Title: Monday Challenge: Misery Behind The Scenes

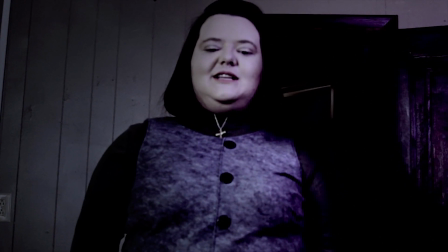0:00 Hello, I'm JD Belcher for Skank Entertainment,
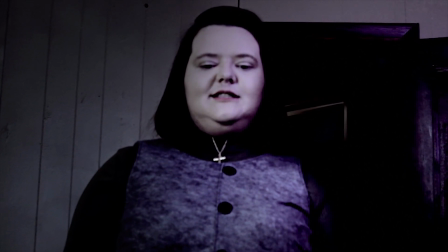0:04 and I decided to make a short little behind the scenes video of our Misery Broken Ankle Scene remake
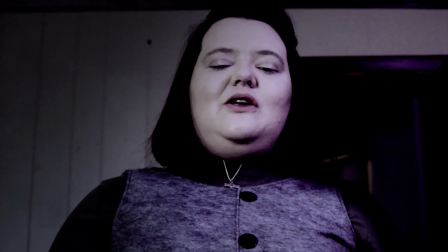0:11 for Film Riot's Monday Challenge. First, let me explain how we done these smooth, dramatic pans.
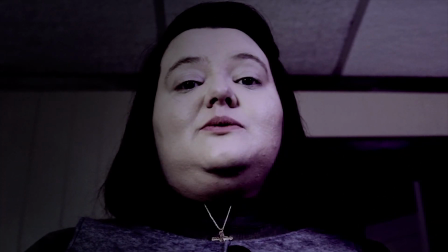0:19 I don't own nor never made a dolly. Mainly out of laziness, so we decided to shoot the footage at
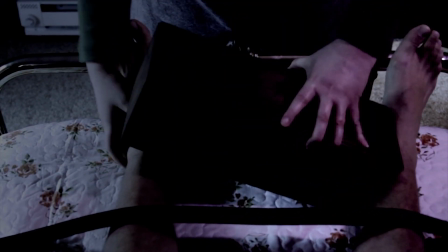0:27 1080p and import the files into a 720 composition in Premiere Pro.
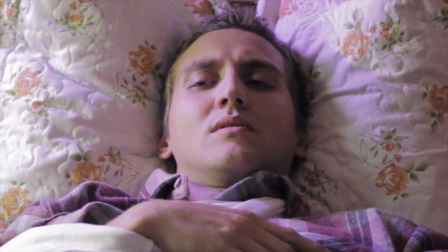0:33 So that would allow the pan to be pretty much as long as we wanted while maintaining as much quality as possible.
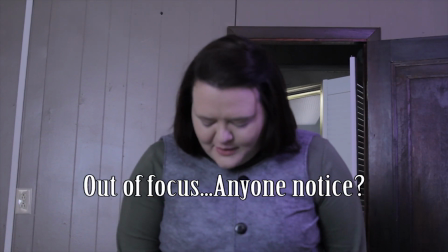0:42 The start of each transition was framed directly to how they started in the movie with a tripod.
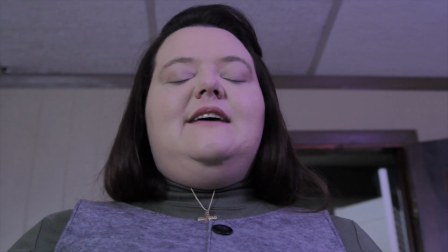0:49 That also helped quality-wise, saving us from using one shot for each view.
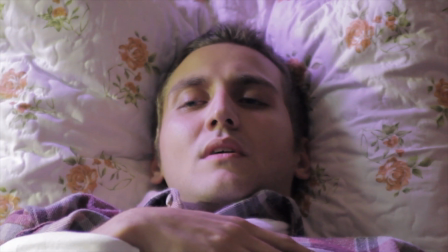0:55 I then keyframed the position and scale in post in accordance to the original for that dramatic,
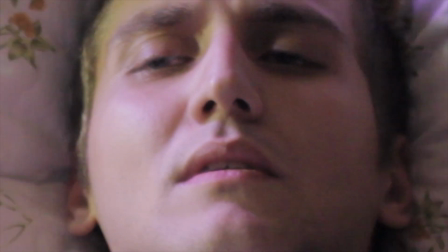1:03 smooth shot, such as this. Oh, okay, that's enough.
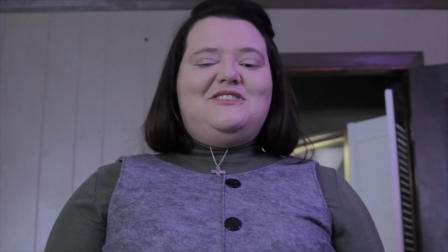1:11 Anyways, you get the idea. What's playing now is the before and after color correction version.
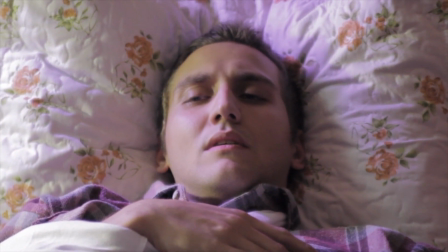1:18 Here, I ran into a small problem. For some reason, I decided to shoot until sunset,
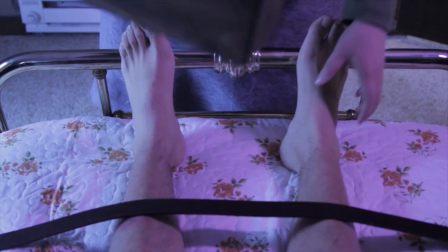1:25 which is never a good idea or especially if your main source of light is from windows.
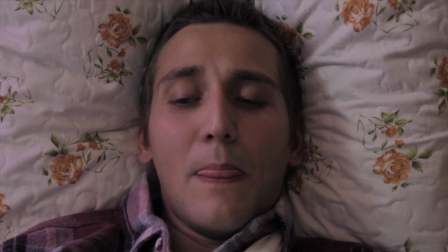1:33 The scenes we first shot were much lighter than the final takes, and because of this,
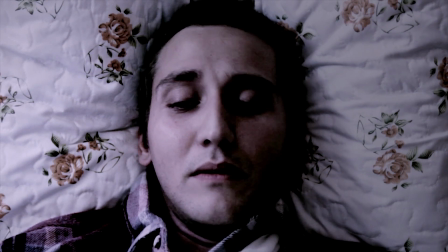1:39 I decided to make the overall look full of contrast,
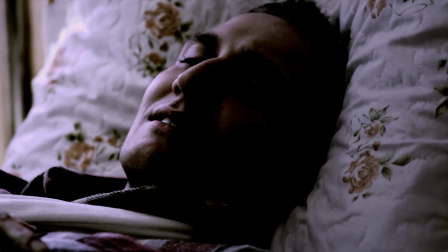1:44 which it worked out okay because the goal was to give it that dark,
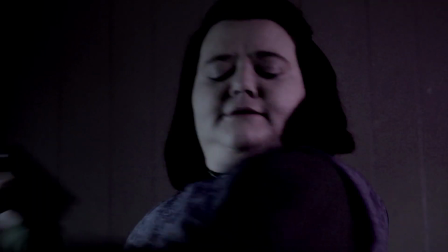1:48 grainy, drive-in theater vibe, scare, chill, anyways.
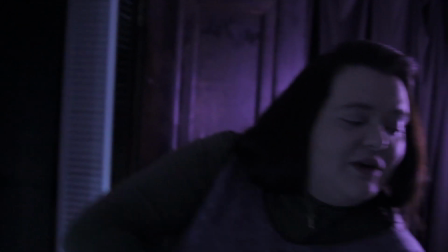1:55 But I was mad at myself for not thinking the lighting through, to say the least.
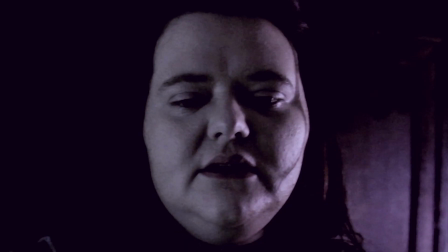2:02 Another small problem I had to fix was the main light coming from the opposite direction of the original film. Now, to fix this, we hung ultraviolet plant lights from the ceiling next to Jamie's face,
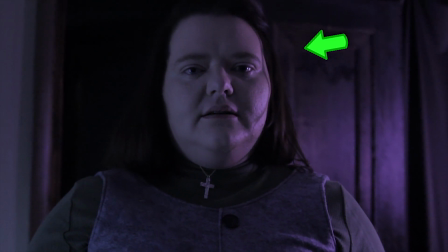2:16 also in Mike's, in a different set location later.
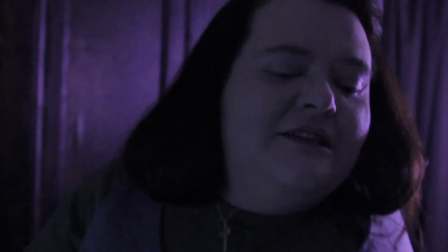2:21 That worked out well because it gives the look of a window being to the right of them when actually it's just a wall,
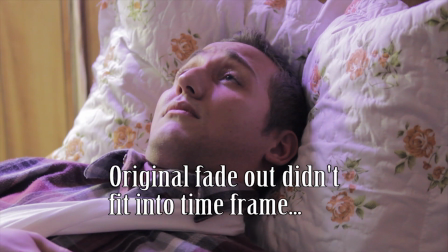2:28 a door, some pillows, futon. That's about it.
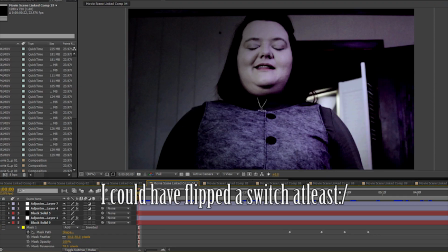2:34 After some shadow masking of the bathroom light and some sporadic glow from the left, bingo!
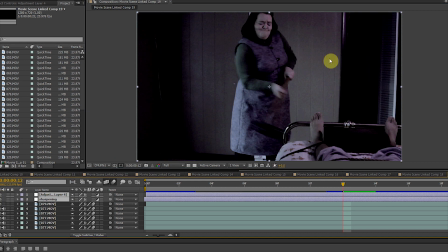2:41 Lighting solved. Well, almost solved.
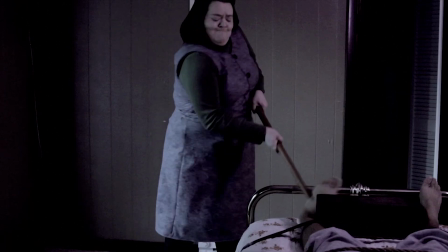2:46 Anyways, so finally the sledgehammer scene. Ah, what fun.
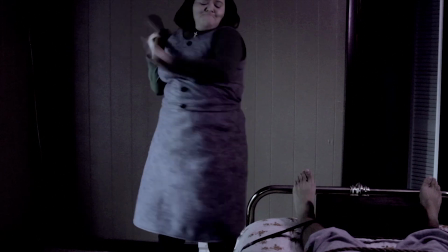2:52 I'd like to thank Jamie Epperson for slinging that
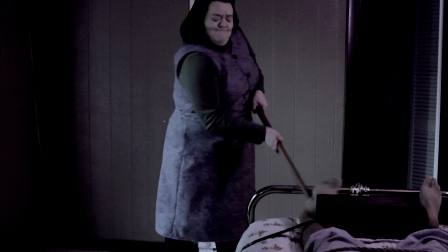2:56 8-pound sledgehammer like a trooper for the better part of an hour to get the perfect shot,
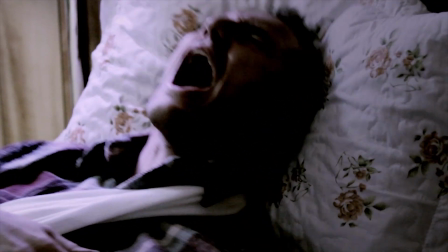3:01 and also, of course, my Skank Entertainment partner, Mike Browning,
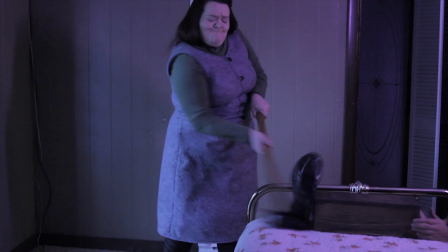3:07 for taking this. Ouch.
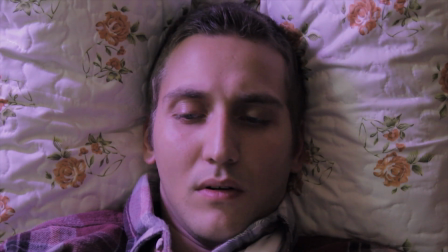3:10 And risking stubbed fingers however many times to make that hammer appear to have impact.
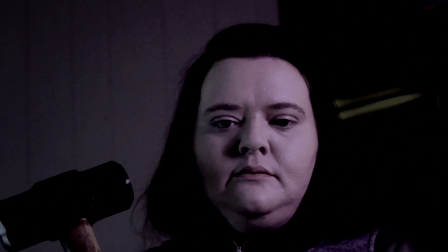3:18 I've never made a tutorial, and frankly, probably wouldn't be any good at it,
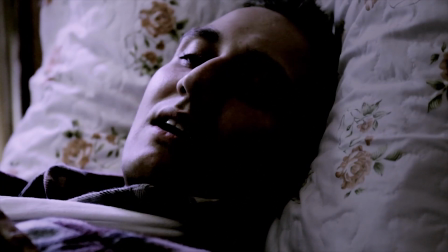3:23 so I figured a quick run-through would do for now unless asked otherwise.
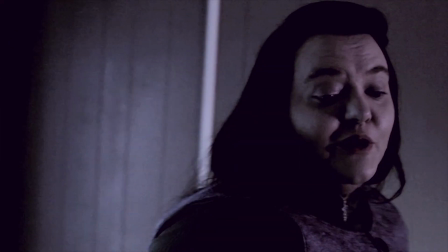3:30 All this was done in After Effects.
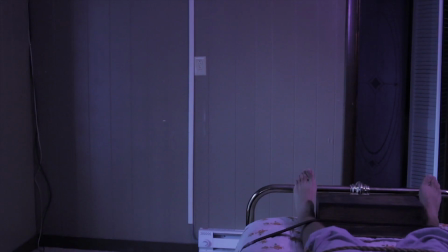3:33 The first thing we done was to shoot a tripod shot of Mike strapped into the bed.
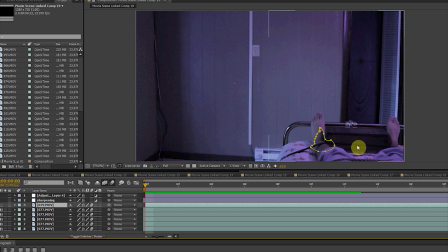3:40 I then took a freeze frame of his image, then brought in the layer of Jamie swinging the sledgehammer at the shoe, which was also the mark of Mike's foot.
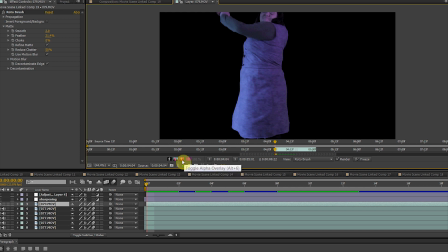3:52 I then roto-brushed out Jamie and the sledgehammer throughout the sequence and incorporated it into Mike's shot.